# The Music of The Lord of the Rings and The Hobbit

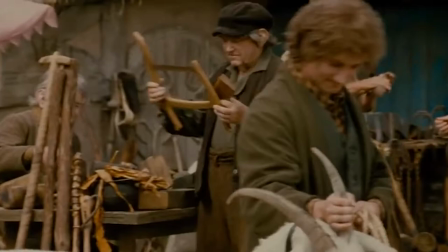The first significant location we see in the 2001 release The Lord of the Rings The Fellowship of the Ring,
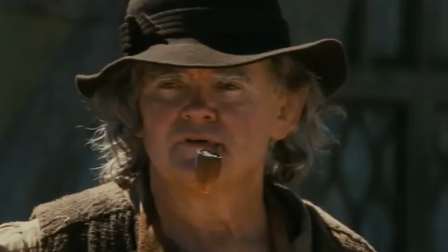is the Shire, home of Bilbo and Frodo Baggins, and the rest of the Hobbits on Middle Earth.
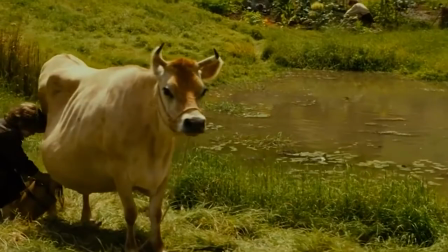The music used to represent the Shire is perhaps the most well-known from the six films.
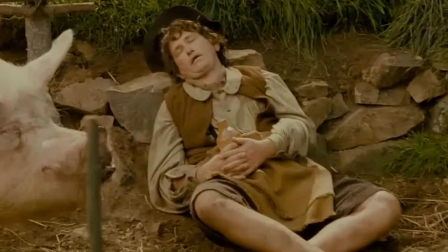The tin whistle is used to evoke a certain Celtic atmosphere, and it's not unreasonable to make the strong link between the Shire and the United Kingdom,
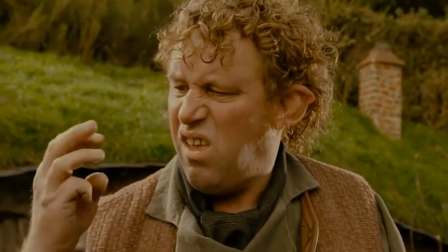particularly the countryside in the Midlands and southern England where Tolkien grew up.
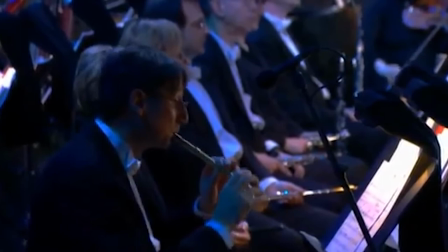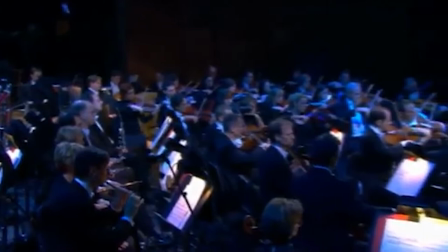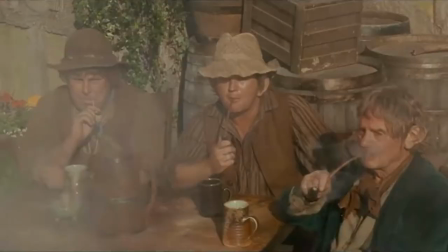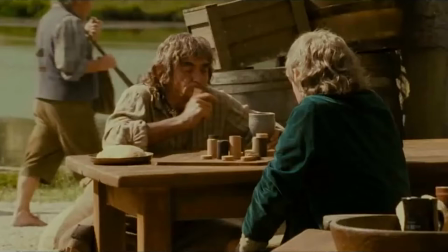What is unique about this motif is that while starting out as a piece of music to represent to location,
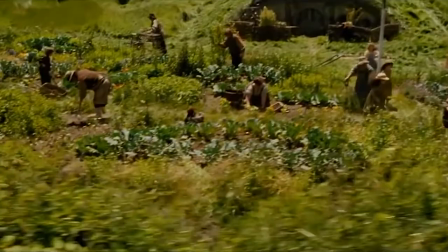it transforms throughout the films into something which has a far deeper meaning.
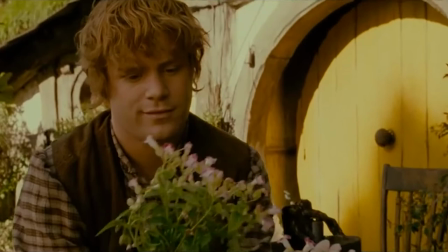The melody remains the same, but a grander, hymn-like setting emerges which begins to denote a homesickness, but also resilience of the hobbits on their journey.
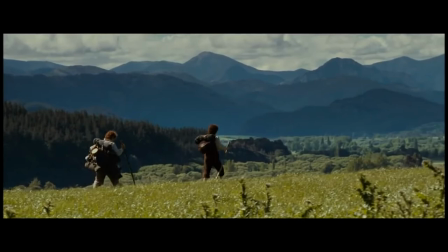One example of this is when Frodo Baggins and his acquaintance Samwise Gamgee have left the borders of the Shire.
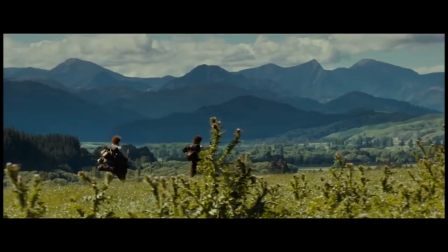The same melody is heard, but it's now in strings and French horn, as well as the original tin whistle,
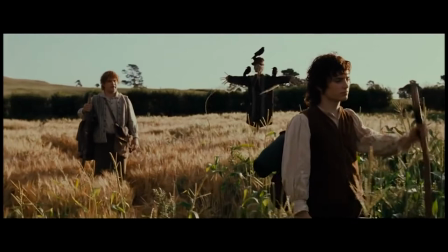and it accompanies a tender moment of reminiscing but also represents the character building of the two hobbits as they explore a new world.
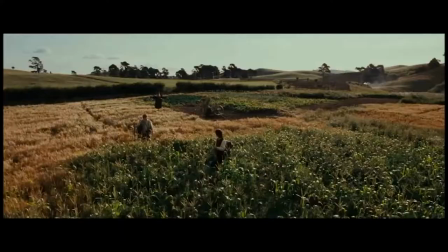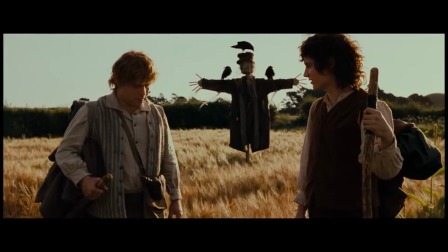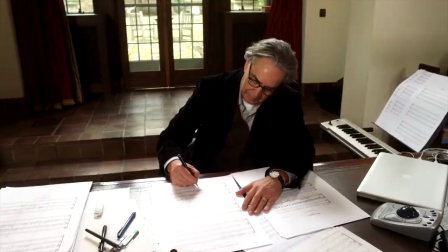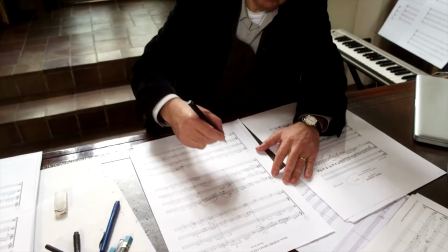One of the challenges composers face when writing music for a fantasy film, as highlighted at the beginning of this video,
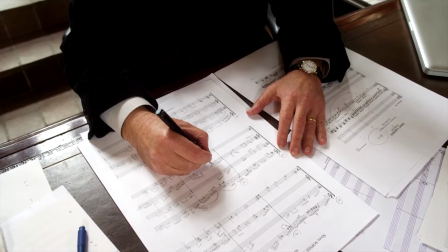is how to ensure the audience associates with the locations and characters across all of the films.
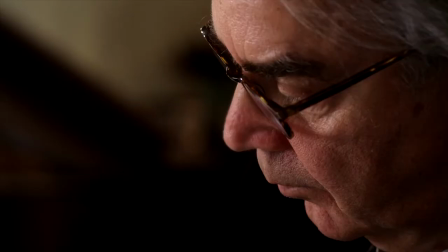The music must act as an audio anchor point to grasp the attention of the audience.
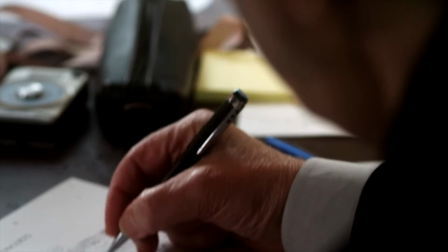Even if some audience members may not remember all of the exotic names of Middle-earth, the music can at least provoke a recognition of location.
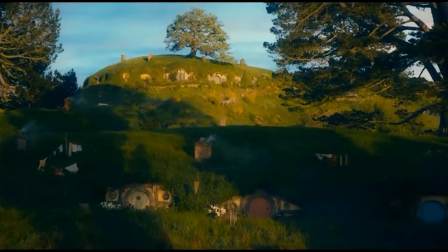In 2012, the first Hobbit film was released, An Unexpected Journey.
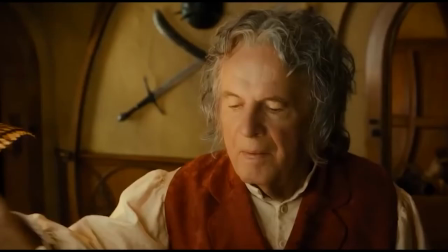This film, like The Fellowship of the Ring, opens in the Shire, and the same musical theme is heard that first gripped audiences 11 years previously.
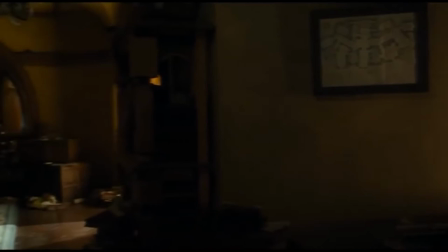Howard Shaw forges strong links between not only the Hobbits themselves, and the music, but also the Hobbit's homeland and the courage, loyalty and companionship of the Hobbits.
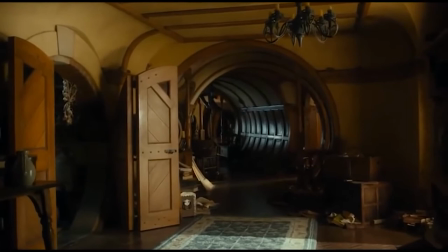It's noteworthy that almost every time the musical theme appears, Bilbo or Frodo are talking about home or their own personal journeys.
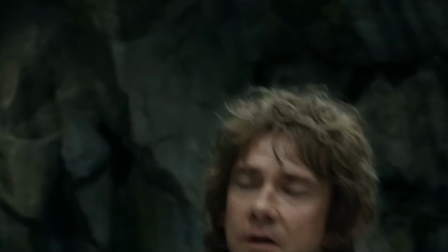If the Shire represents a very English landscape, then we may consider, as an opposing case study, those races who live in more exotic locations.
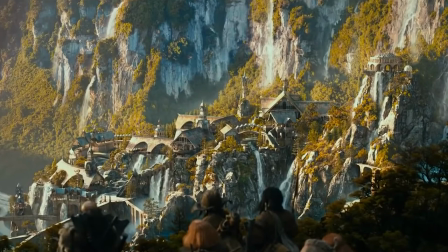The Shire, it could be argued, is easily associated with, especially for those with a western musical ear, who might recognise the inherent Englishness.
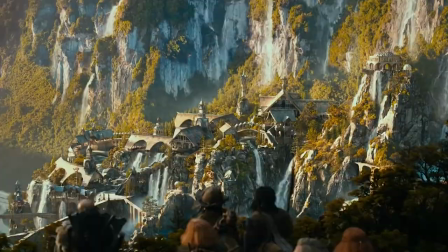The elves in their valley home of Rivendell presented Shaw with a challenge.
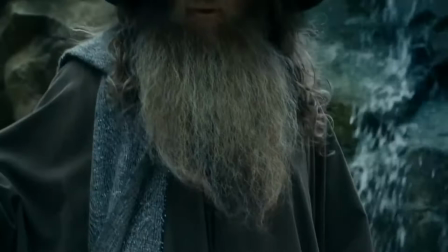He must have considered how he would attempt an underscoring of a location which is described in the book as being inconceivably beautiful, exotic and otherworldly.
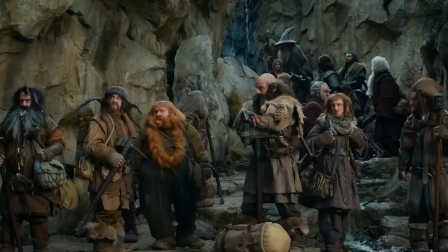Shaw creates this exoticism through the use of harmonies which have a somewhat eastern feel,
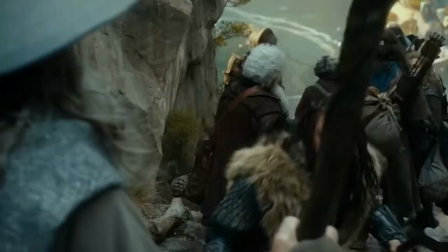with ethereal female voices accompanying swelling string arpeggios and chimes.